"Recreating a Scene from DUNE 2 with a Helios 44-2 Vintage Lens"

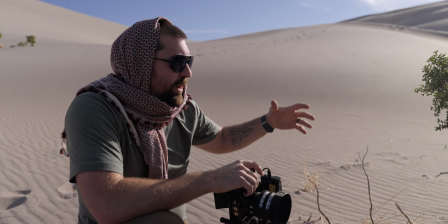And we're going to use a frame within a frame because, you know, we're shooting frames.
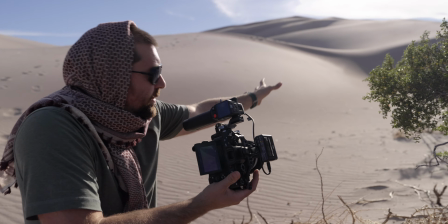But there's this tree here and it creates this nice arc. And there's another tree over here on the left. We're going to frame up the two sides of the shot.
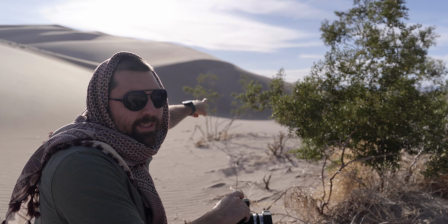And then I'm gonna be walking on the ridge in the distance. I'm gonna open up all the way to an F2.
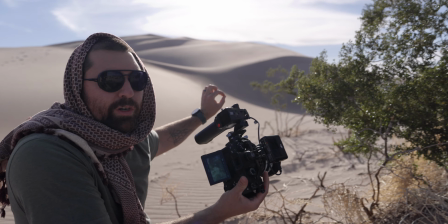All of this is gonna be soft, out of focus, and then you're just gonna see the crisp, you know, sharpness of the ridge line and me walking up there.
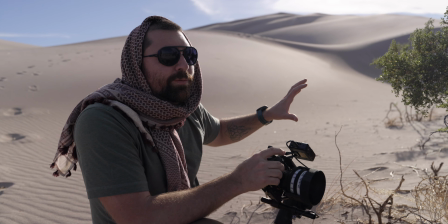Dirtying the frame is a really cool technique to use when you're out filming.
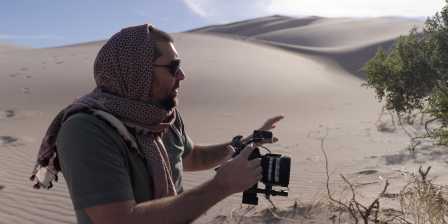That basically means when you put things in front of the lens that kind of cover the frame, you wanna look for frames within the frame, which is like a way to frame up your subject,
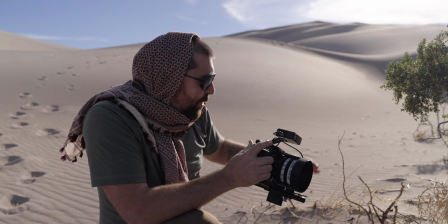or just like elements, like a tree branch or a part of the sand dune or something that would be into the frame.
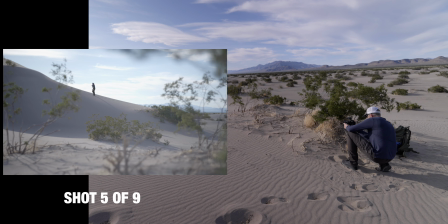When you're on dunes like this, if it's dry enough, and if it's quiet enough, there's not much sand, and you kick sand down the side, there's like this alien rumble, and you could feel the whole dune shaking. Let's see if we can make that happen. A little side quest here.
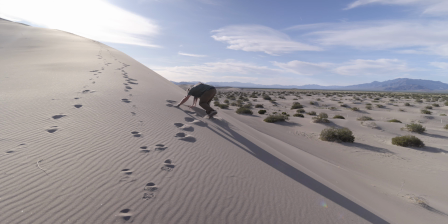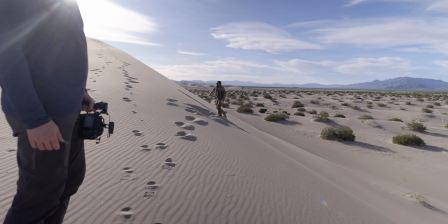We gotta get a little bit more height. We're gonna make it sing. Because, of course we do.
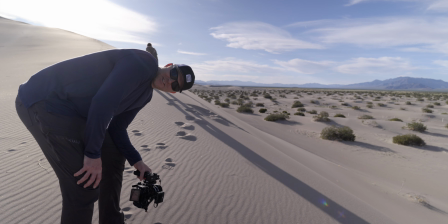To the top!
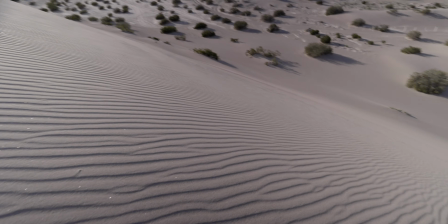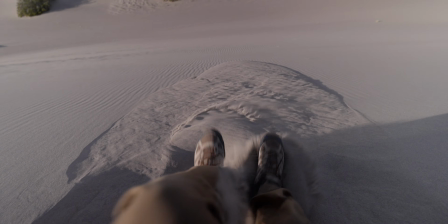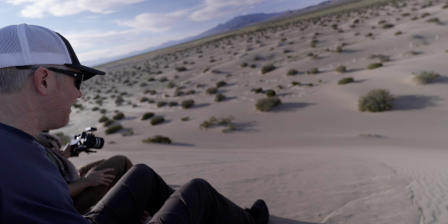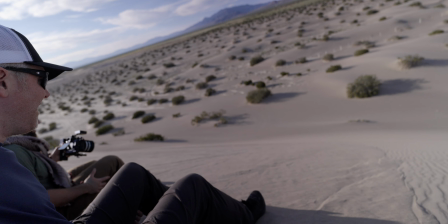Wah, wah, wah, wah. That's a trip. That's wah, cool.
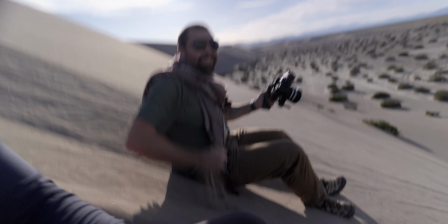sand dune. Let's get that sandworm coming. So while the sun is like just over this sand dune, I want to get a couple medium shots. One, you know, right behind, maybe one 3/4 off to the side. Get lots of flaring going on. And always shooting from the darker side if possible, because that immediately will give you more cinematic looking footage. You don't want to blast your subject with light. This just looks washed out. You want to have this kind of a look. All right, let's do this.
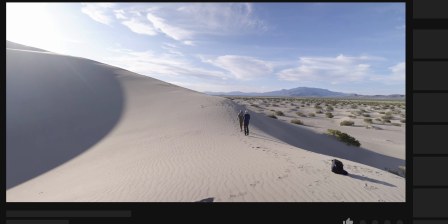Now, as we're doing shot 6,
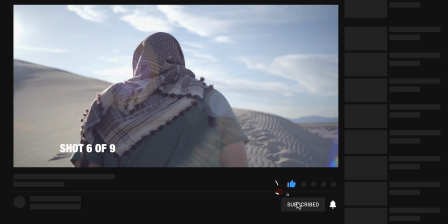if I could just ask you to hit that subscribe button and also let me know your thoughts about this style of video down below in the comments.
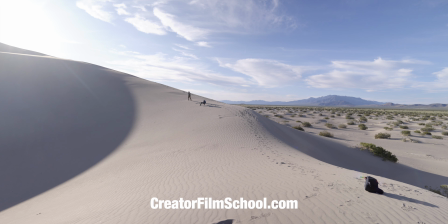And if you are someone who's looking to grow your YouTube channel, then I have a complete course for you that I've built, and I'll link to it down below in the description.
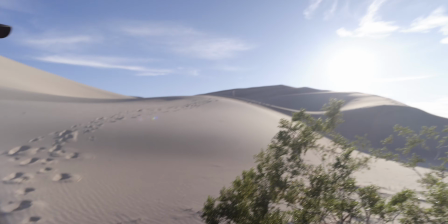All right. Last few shots. Let's do this. Whoa. Holy, there's two giant military planes above us. Oh. Like just up there. All right, let's grab these shots.
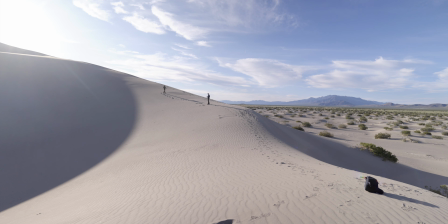Looks like, yeah, that was good. Let's do one shot tracking from the side just to get it. With this, yeah? Yeah, so you'll be here. And then I'm gonna get that super wide, and then. Wait, you want me to be here? Yeah. You wanna do it up here? I could do it here. Yeah, yeah. Yeah, cause that looks great, cause you've got a perfect outline on you right now.
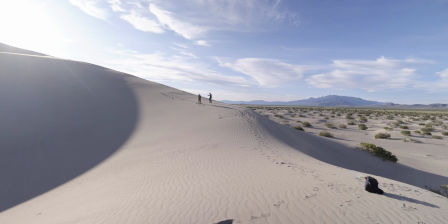Okay, speeding.
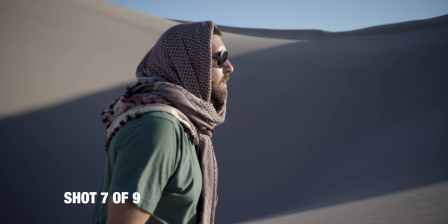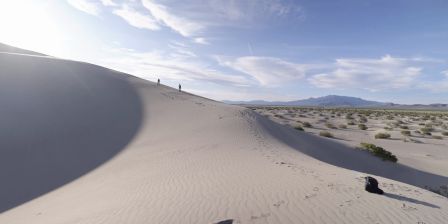So what I think I'll do is I'll start walking and then I'll start running so we can have a change of what I'm doing. And then we can cut to like a drone shot running on the top of the dune. Okay. So this will be the last shot on this camera.
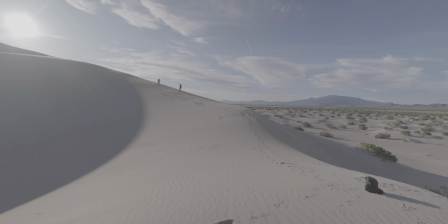Gotcha. And then we can swap the drone.
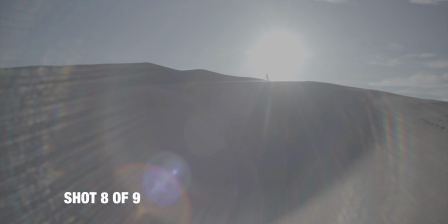All right, 140. Just love sprinting in sand. So, last shot I wanna get. We've tested plenty with this LiDAR. Gotten a lot of really cool footage testing these lenses, but with my 9-shot rule, I typically do one unique shot.